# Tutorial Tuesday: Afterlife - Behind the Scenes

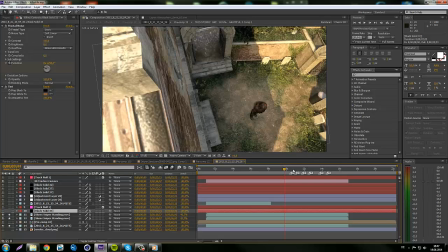Like, it's you can't barely see it here,
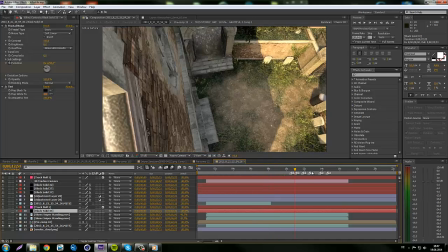but there's like it's a little dusty down there. Like there's dust flying around.
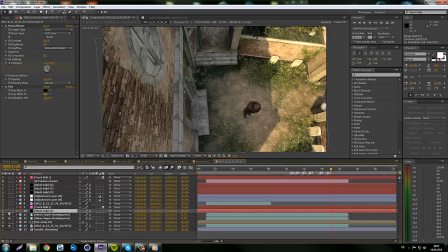I just wanted to fake that with a fractal noise that I just tinted. And just put it on top of that. So that's a really small detail, but I think it pays off.
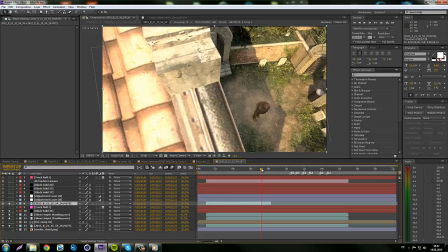What is that? Yeah, that's actually
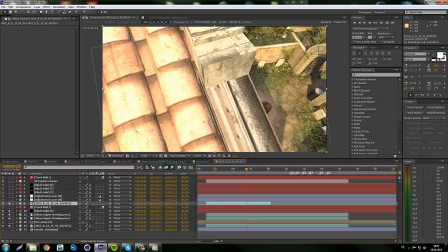the roof. I just masked it out. If you look here, I just masked that. So the sniper is actually behind the roof. And okay.
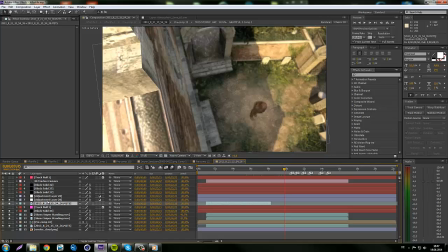So that's pretty basic. You have to fake the depth of field again. And we have now the focus up here. And then it goes to down there.
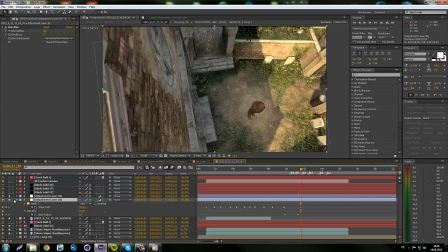And it kind of changes. And that's that. We got some particular... those are like dust elements.
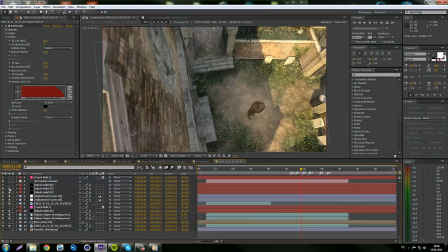Then we have some smoke. I think I just copied that.
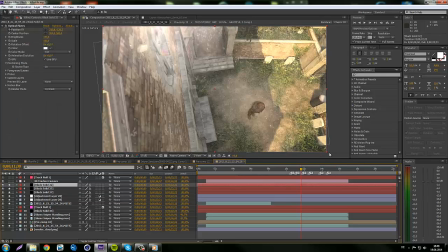Oh no, that's another optical flare. See, I normally use them in every cinematic because it just looks good.
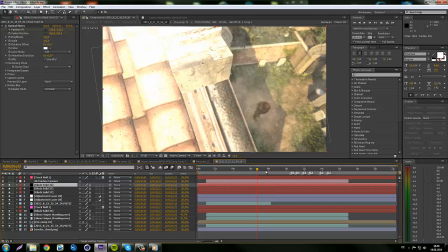Like it gives you kind of a direction where the light is coming from, and that just looks good.
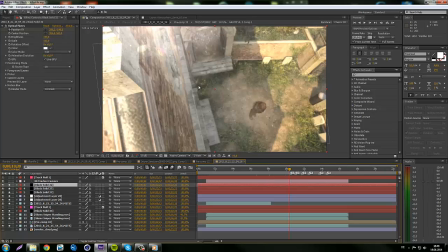And it helps blending all this together because it kind of gives it all the same tone of color. And sorry, voice correct. And that always helps. Alright, so that's that.
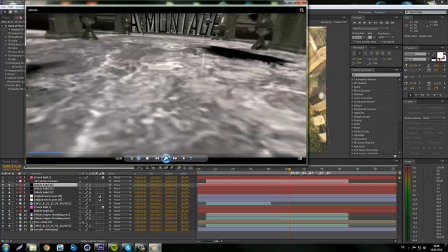It kind of looked like that in motion. Well, not kind of, it looked like that.
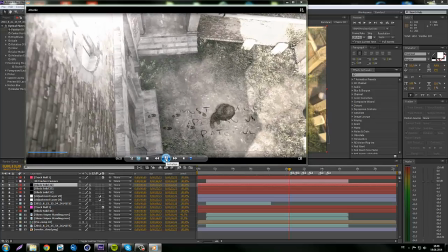So there you go.
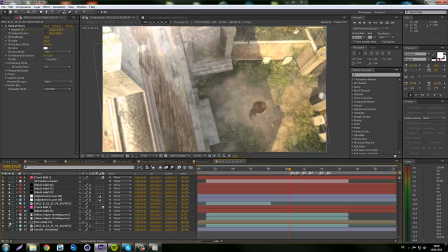And I just added the text down here. I tracked the cinematic, and then I got some
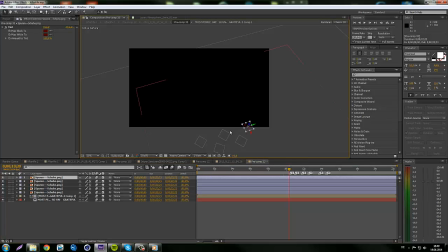pictures of footsteps here. You can't really see them because they're off screen here, but those are footsteps. Just took some pictures, tracked them into the scene, and yeah. And then we have some text here that is animating on.
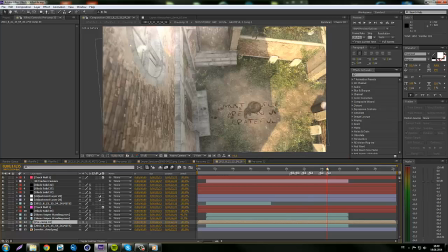Hold on. There you go. Like it's just it's a really basic effect. It's just kind of it looks like it's coming from down the earth, like it's blood coming up.
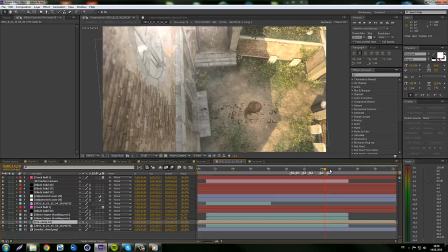Like that, what's it supposed to look like? I don't know if you really would think of that when you see it, but that's what it's supposed to be. And yeah, just put that underneath the sniper, and that wasn't actually that complicated.
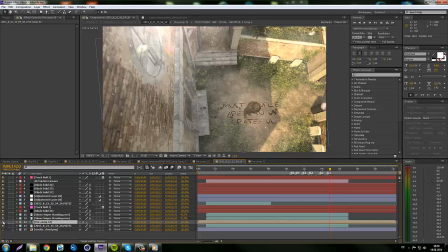So it just coming up with the idea that's like the hardest part about it. And yeah, so how I animated that was really simple.
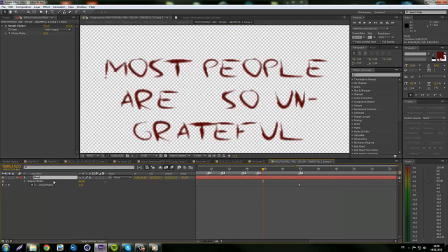It's just the text, then add a simple choker. That's the effect that and it kind of like it just chokes the alpha. So there you go. That's a simple choker is the effect for that.
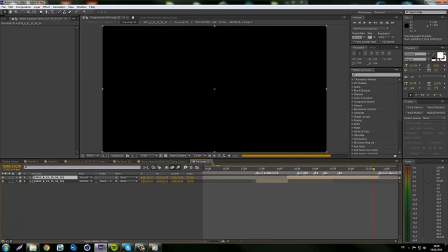Alright, let's close that. Let's go come on, just close it. Stupid. Alright. There you go.
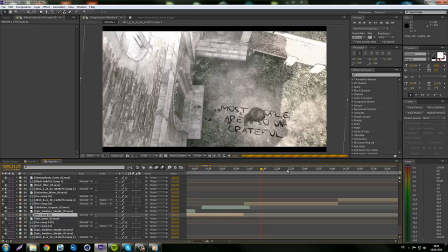Then we had this scene here. Just really basic actually.